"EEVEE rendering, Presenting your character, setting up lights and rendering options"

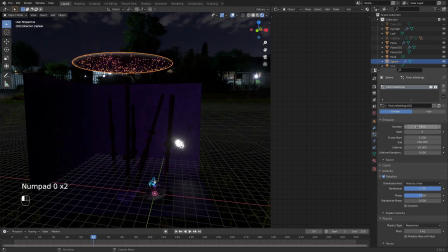(20:38)
You can make the number higher. This way it's very easy to have more pedals falling.
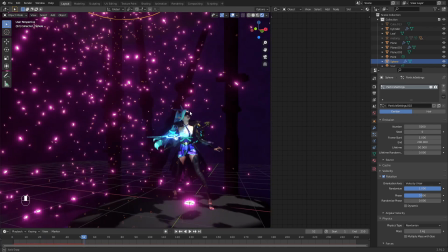(20:49)
But now basically your whole background will be very colorful.
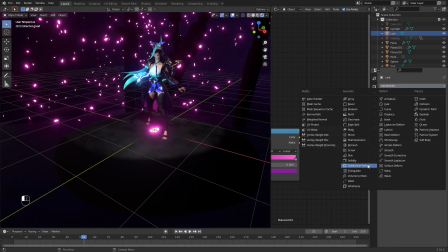(21:01)
I actually feel like this needs subdivision surface.
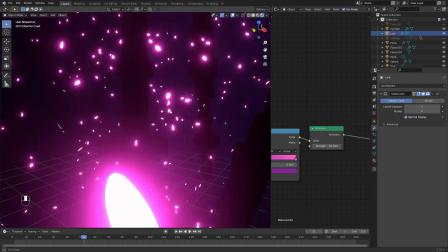(21:07)
Now be careful because this is definitely a heavy operation for your computer, even if those are just instances.
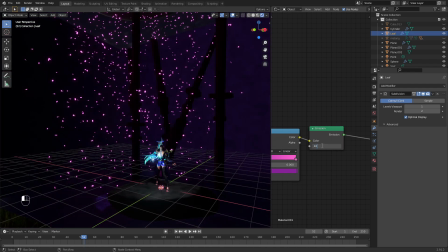(21:17)
Play with the strength. And you can hide
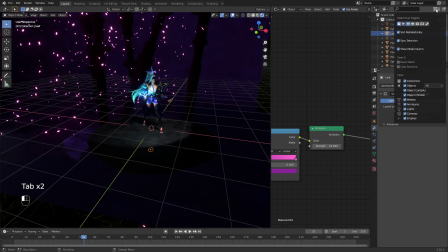(21:28)
your emitter now, or just make it in the camera properties, make it not renderable.
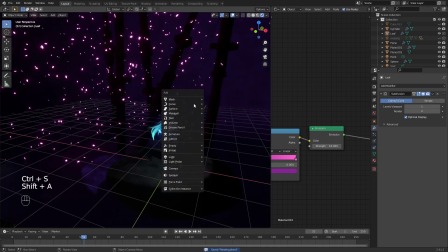(21:41)
Let's set up our camera.
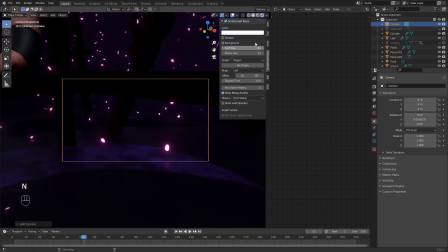(21:48)
0 to go into camera view, and view camera to view.
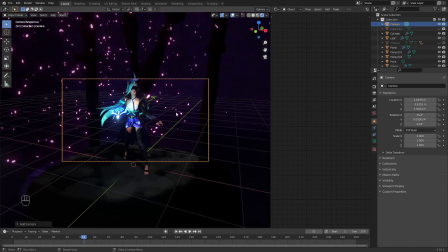(21:55)
Now I press N again, and by moving my 3D view, my camera view changes.
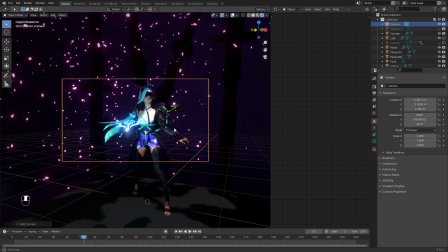And you can set up your camera. I usually like to change the perspective to 40, 35, 45.
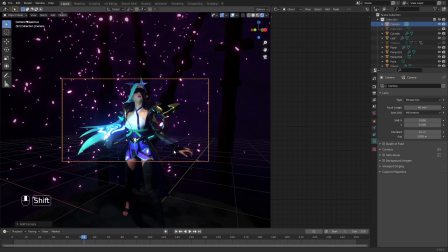(22:25)
So I set up my view.
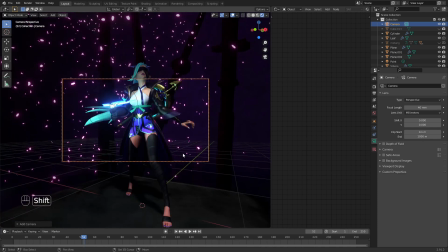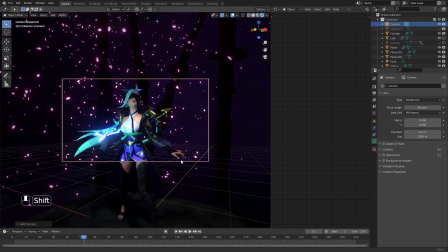(22:33)
And let's say this is going to work.
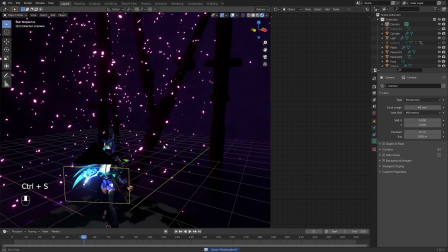(22:39)
Now we have our background. We have our story light.
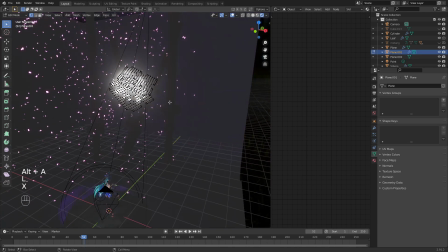(22:45)
Maybe I will delete whole pack as I still feel I'm blocking way too much light.
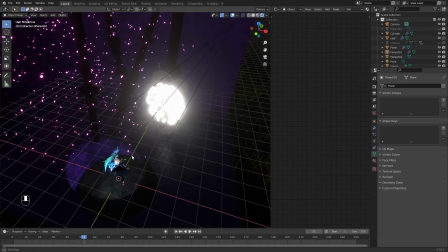(22:57)
It takes,
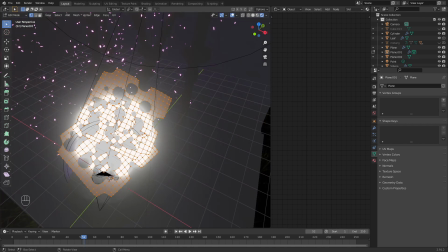(23:01)
but we can see that line in the middle. I have it on the face,
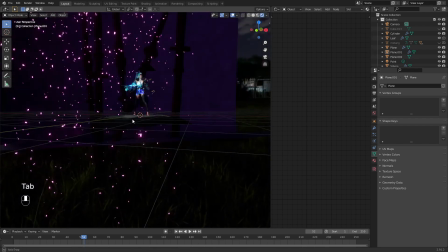(23:08)
so I tried to open up that area so we have some light falling straight down on her face as well.
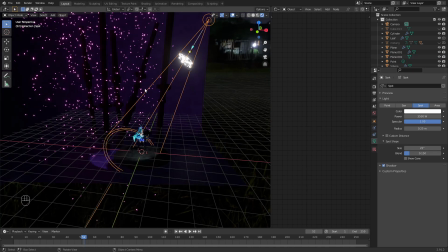(23:15)
You can add a bit more strength if you want to the light. I probably wouldn't go too much over this.
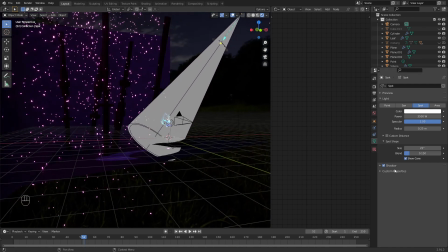(23:23)
You can see the cone if you want. You can use contact shadows. I actually like using contact shadows.
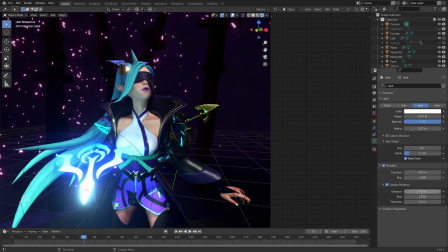(23:35)
You can change few settings, but these are very confusing, so I don't play too much with it.
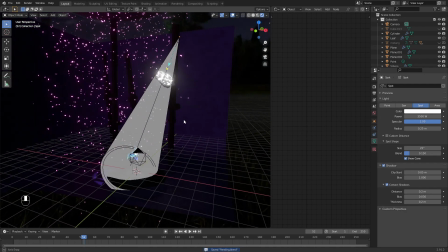(23:45)
And at this point we only have one light, which is the story driven light,
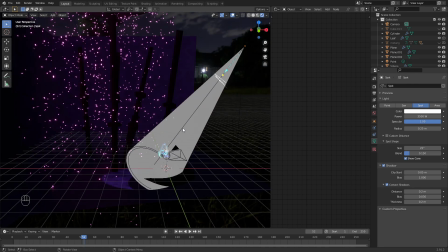(23:51)
and the story is she's looking at the sky and something is blocking the light, maybe trees,
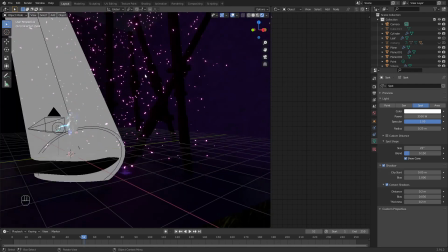(24:02)
because we have leaves falling,
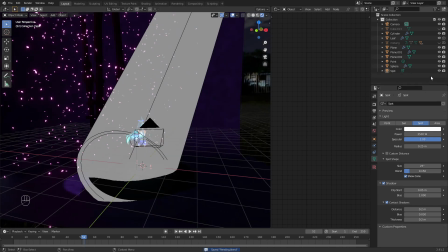(24:07)
and the story light is not enough. Just let me turn off this cone.
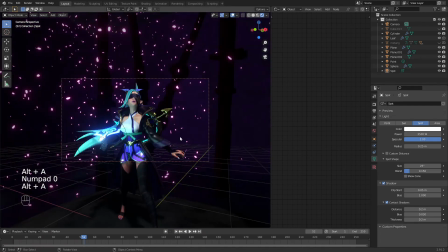(24:15)
Go into camera view. So if we look,
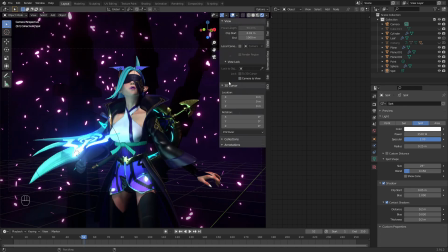(24:23)
let me just zoom into the camera closer. If we look at the character, it blends in with the background and it's not looking too interesting. So I want to make my character pop out of the background and be very visible.
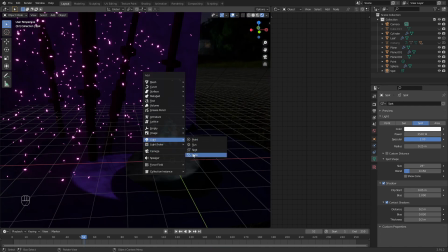(24:42)
What I'm gonna do is add light, area light, move it a bit higher.
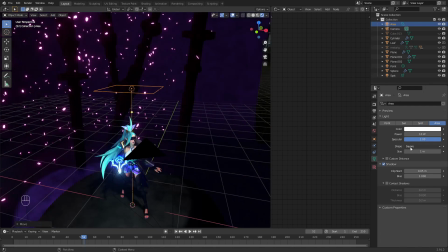(24:50)
Now I don't really like using shape square. I usually use Eclipse or Disk.
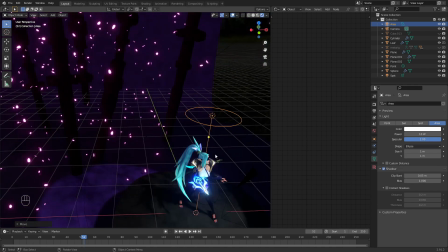(24:59)
I will be using Eclipse this time because
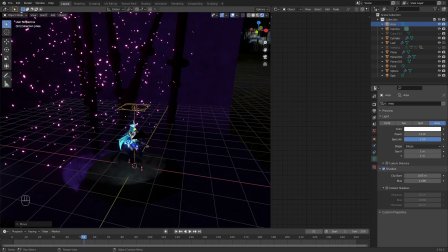(25:05)
if I don't like to have my popping out lighting to be a very big radius, I like them to be smaller. Don't forget to change the size in here.
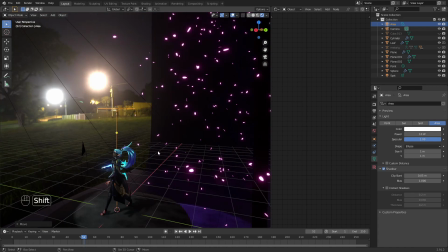(25:22)
So I will show you what I'll do with the shape, but now let's just move it into the back.
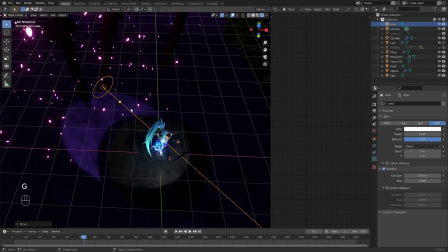(25:32)
You can position it many ways. I will actually copy this light, so it doesn't matter too much of the position right now.
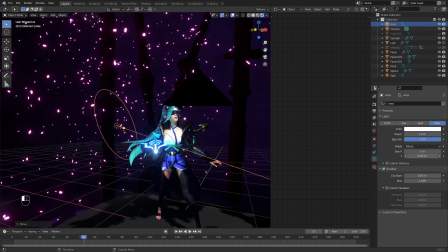(25:40)
But what I'm gonna do is increase the E-axis,
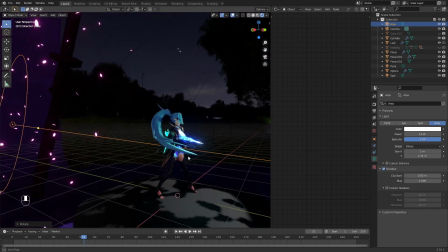(25:45)
and the light will shine through whole character size now, while not being too big.
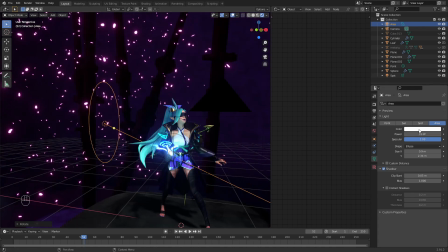(25:53)
I want that the color will be very similar to the leaves, so I'll pick from the leaves. Actually, the emitter is pure white, so I want something a bit off the side.
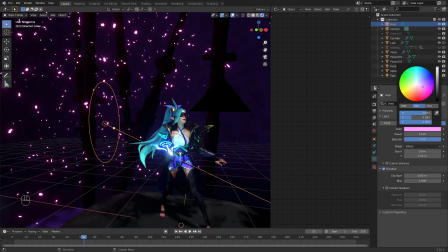(26:09)
Maybe this is a bit too much, so I'll move accordingly.
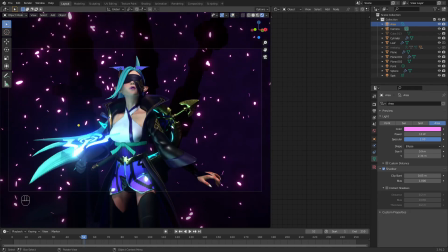(26:16)
Now, if we go to the camera view, let's hide everything so we can see only how it's going to look. I don't really see anything happening, so I'll start adding some light,
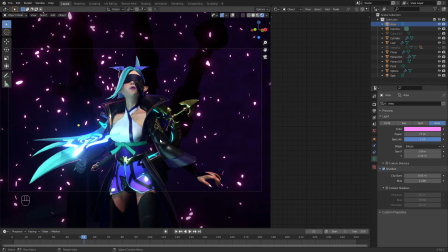(26:31)
and you can see her sides starting to pop out. I'll add a bit more. And you can see it looks so much better now.
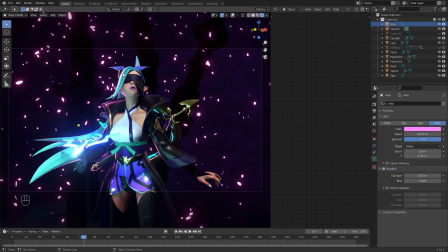(26:50)
It looks like the background is coloring her, shining some light. So I'm actually gonna use 250 because I'm going to add few of these lights.
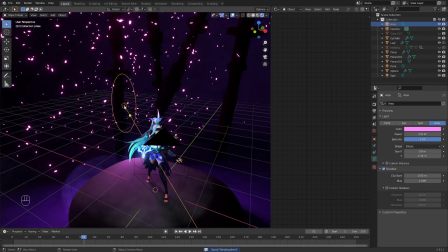(27:03)
Let's get back so we can see where is our light.
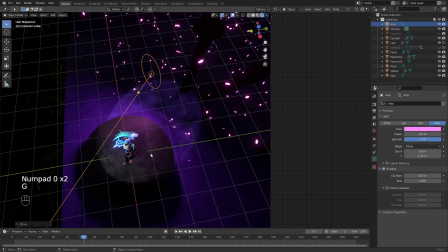(27:09)
And you can play with the position as well. How much of the hair you want to be lighted.
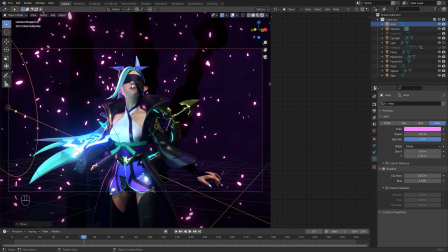(27:16)
How much side of her face. Now when I move the camera, the light to the side,
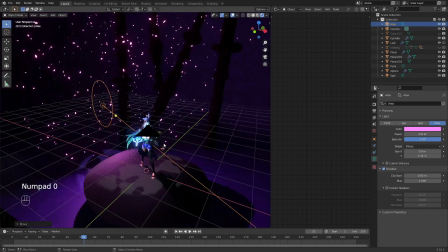(27:22)
you can see that on her arms the light disappeared.
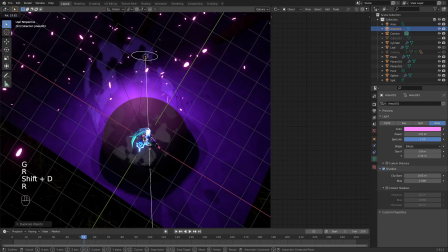(27:28)
So I'll move it a bit back, and I will actually duplicate the light 2 times.
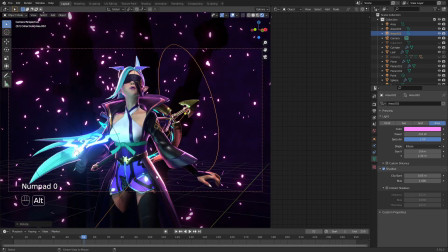(27:39)
Again, don't overdo it, but I want her to pop out a lot. And you can see her popping out now from the background. On her weapon, on her arms, on her side.
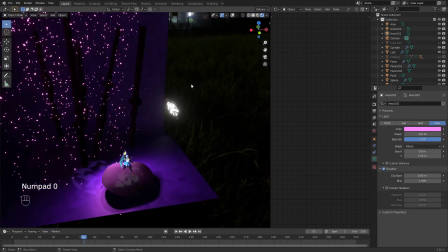(27:58)
I actually feel like this light is a bit
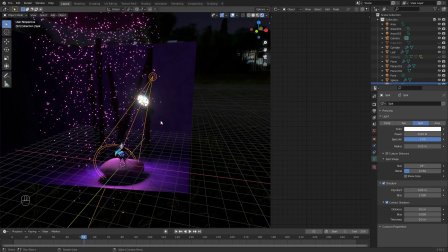(28:05)
too weak,
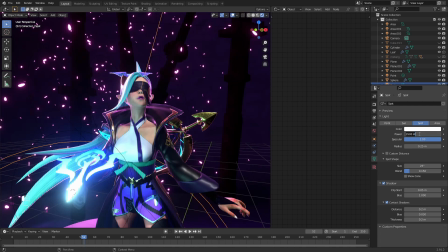(28:11)
because now the background is overpowering, so I'm gonna increase by 1000.
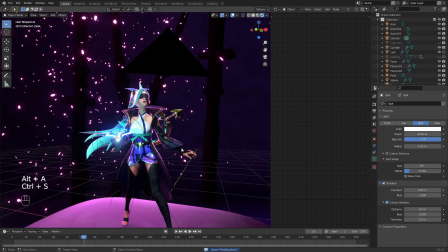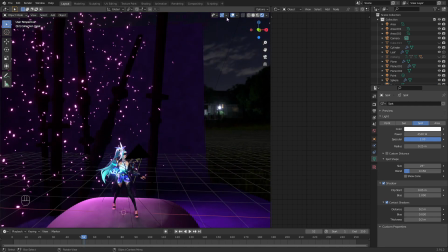(28:22)
And usually if you have your light falling down in the back,
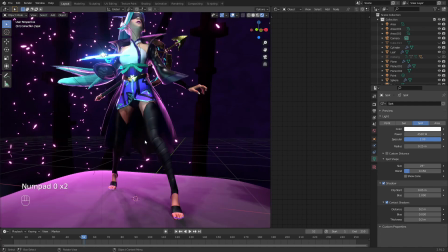(28:27)
you can see that some of the details in here is pure black,
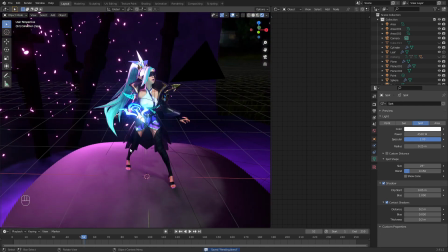(28:34)
and we need some light to not lose all of these details.
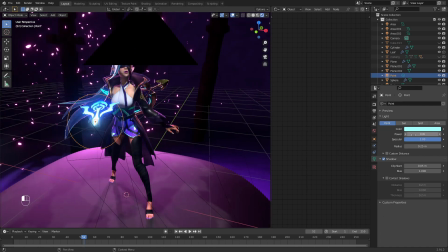(28:40)
Actually, this light is helping a bit, because if you press the 0, you can see a lot of the details disappear.
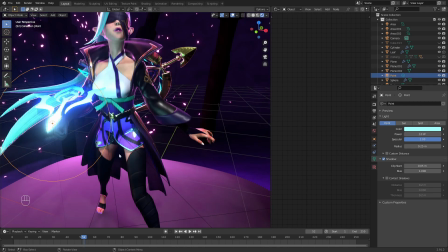(28:49)
But if you add 10, you can see some more.